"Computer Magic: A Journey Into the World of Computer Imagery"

How do you do computer graphics? And believe me, I'm an engineering school dropout. You make them user-friendly is the key. I'm going to give you a little sample here right now of how we build an object before your eyes and my eyes, and this is just the way it's done in the studio, of how you build something.
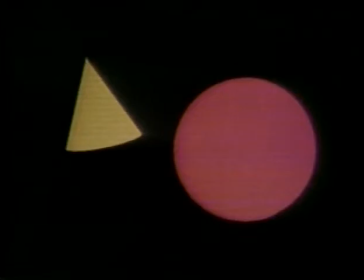(19:37)
Now we start with a little cone and a ball. And we say, okay, that's good. You know, OJ&C spot run. It looks like Sesame Street. But to make it three-dimensional, we add a light source. Again, this is done before our eyes on something called the Rastertech monitor. Now we put a light source, specular highlights. The blue guys are reflections. It's beginning to look a little real.
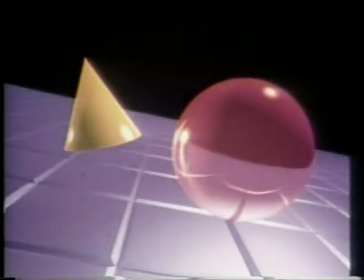(19:55)
Now put it in an environment and say that it's going to be reflected using a reflection technique, and this thing begins to really look real.
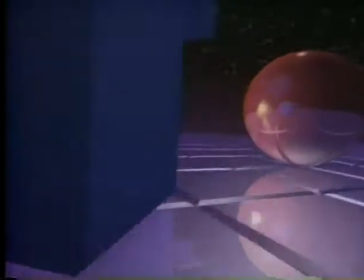(20:01)
Now I'm going to give you 7 seconds, three times, of a little test that we did for Hoover Vacuum.
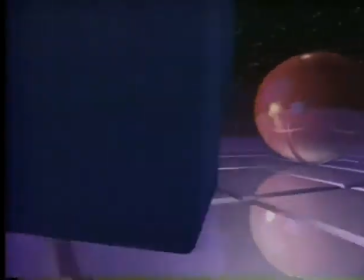(20:06)
We were first putting this job together. And this all happened within a week's period of time, and it happened before the eyes of the client.
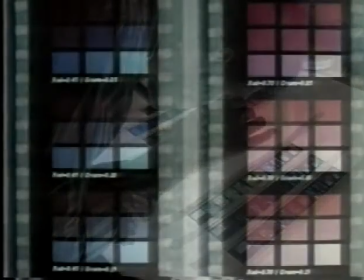(20:12)
In order to get this, we simply pick colors. We use our eyes just like you do.
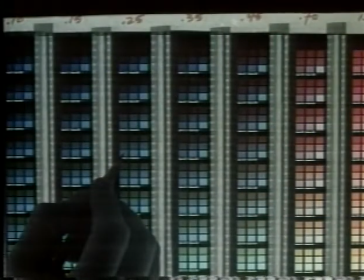(20:17)
We make up a table that's somewhere between 6,000 and 16 million colors. So when Kenny Merman says, I want that blue, that's got a number in the table.
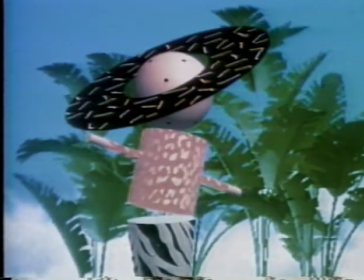(20:25)
And we use our little friend Ava here to model our colors for us. We can change colors as fast as you're seeing them happen here.
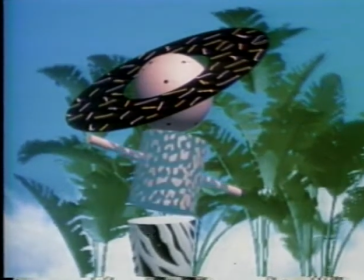(20:31)
And it happens on a video screen. You can take it away with you. You can see it. You can change it. We can ship it to you.
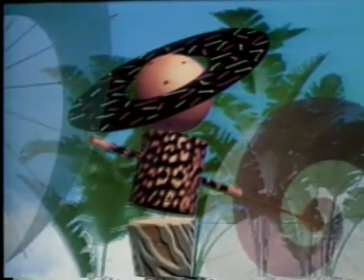(20:37)
The fact is that it's all under your control. And being in control, I got to tell you, is a good feeling.
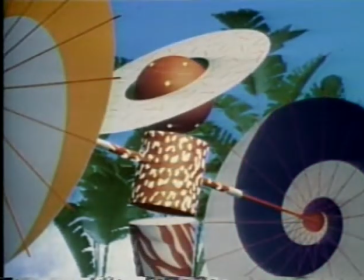(20:43)
So now we add her parasols. We change their patterns. We can give her any combination that we want.
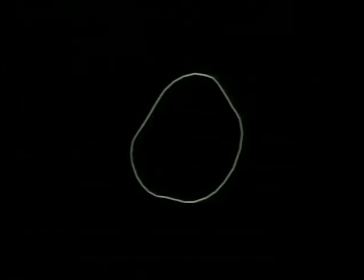(20:48)
Now, to get it down real simple, let's do a rock. Now, it's a diagram of the rock. Let's make it 3D.
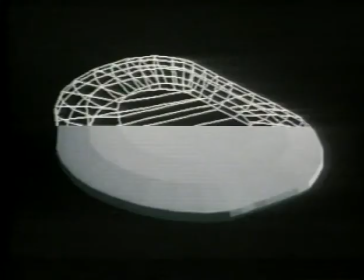(20:53)
We add these polygonal shapes, and it becomes 3D. We decide we want to put a skin over it, of course, to make it more rock-like, and we add the skin.
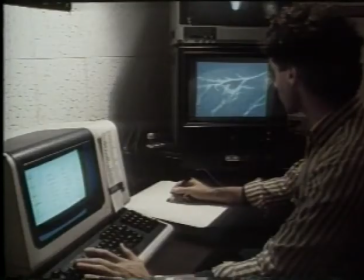(21:00)
And now we want to do is to give it a marbleized surface or texture. Now, Kenny Merman is working at one of these Raster Tech units.
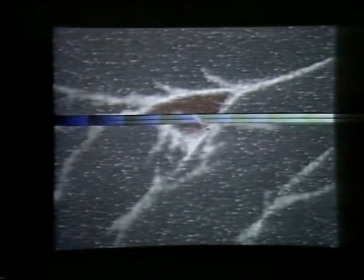(21:07)
He simply scans on this marbleized unit, and then he says, well, I'm going to select from this palette.
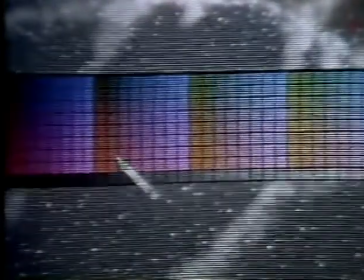(21:13)
I'm going to go in with my little electronic pencil, and I'm going to pick a kind of a magenta red here, and I'm going to paint some more because I want to see more.
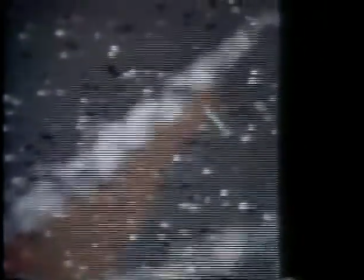(21:21)
So here, blown up 40 times, is actually what Kenny and the client see in real time as he enhances it.
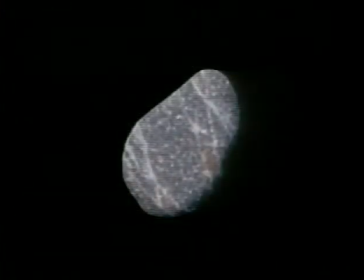(21:27)
Now, texture mapping wraps it around the rock.
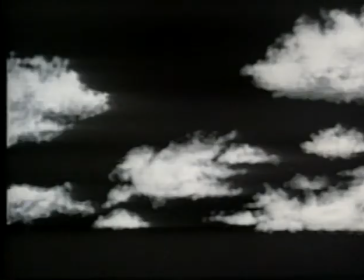(21:30)
We paint a blue sky on our paint system, paint in some clouds, put in a little ground plane, and digitally put that rock back up in the sky.
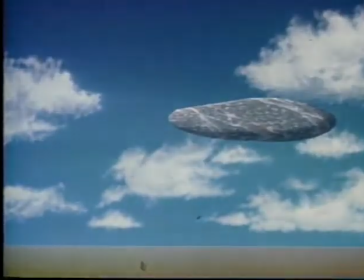(21:39)
So when it moves through the sky, it looks like this.
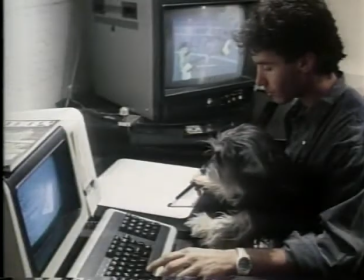(21:45)
And, of course, Kenny has to work night and day to do this, sort of, but he's got white shoes here to help him. And the end spot is a commercial that looks like this.
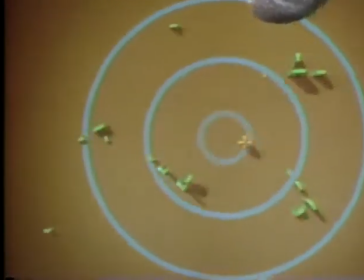(21:53) A new idea, like a pebble in a pond, can change the world around it.
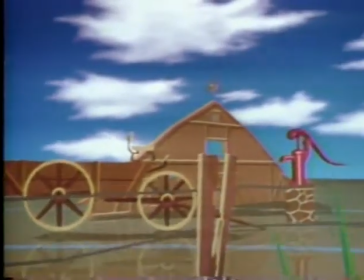(22:03) Technology from a company called TRW puts ideas to work.
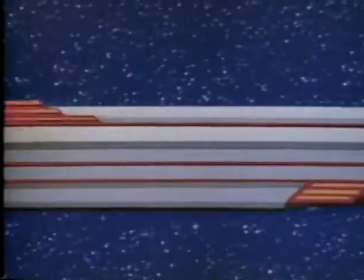(22:10) And when an idea gets going, there's no end to where it can lead.
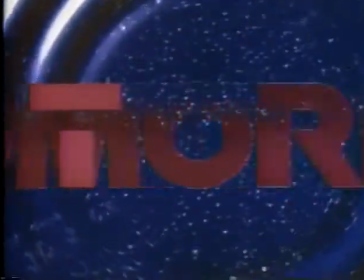(22:17) Tomorrow is taking shape at a company called TRW.
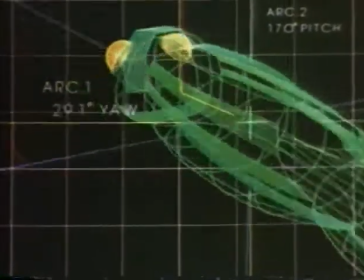(22:24) First, someone gets an idea. Then someone else may look at it differently, even add a thought or two.
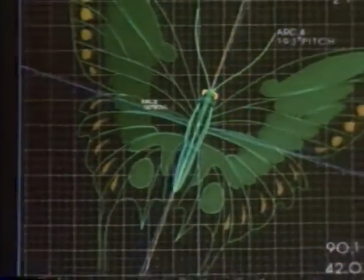(22:33) Technology from a company called TRW helps ideas get around.
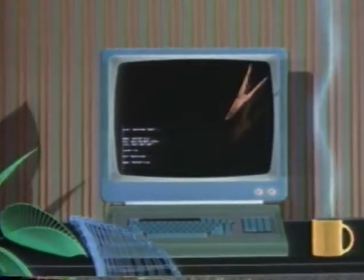(22:37) Because getting an idea from one place to another is as important as getting an idea.
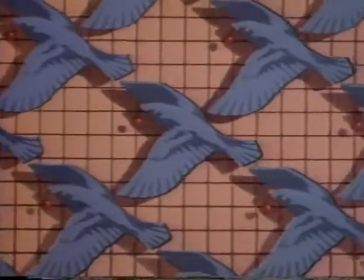(22:49) Did you ever notice that just when you think you see the whole picture, the picture changes?
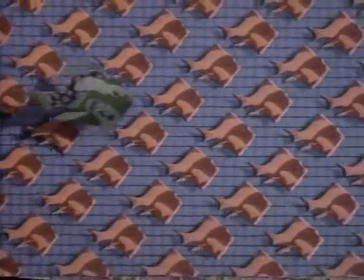(22:58) Technology from a company called TRW lets us look at our world in fresh ways.
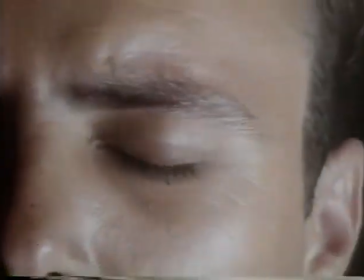(23:04) Because there's more to everything than meets the eye. You have to draw the line someplace.
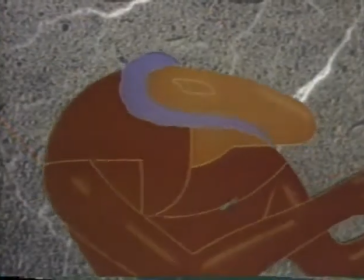(23:11) Then, cross over it. That's how new ideas start.
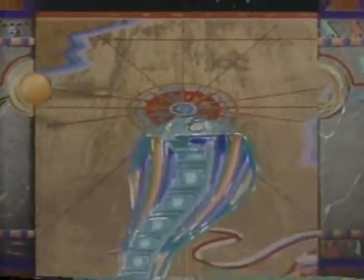(23:16) How new worlds open up. Technology from a company called TRW helps chart new worlds.
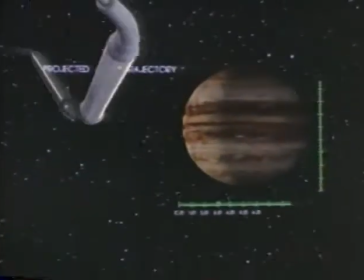(23:24) Today, we draw the line where it has never been before. Tomorrow, we'll cross over it.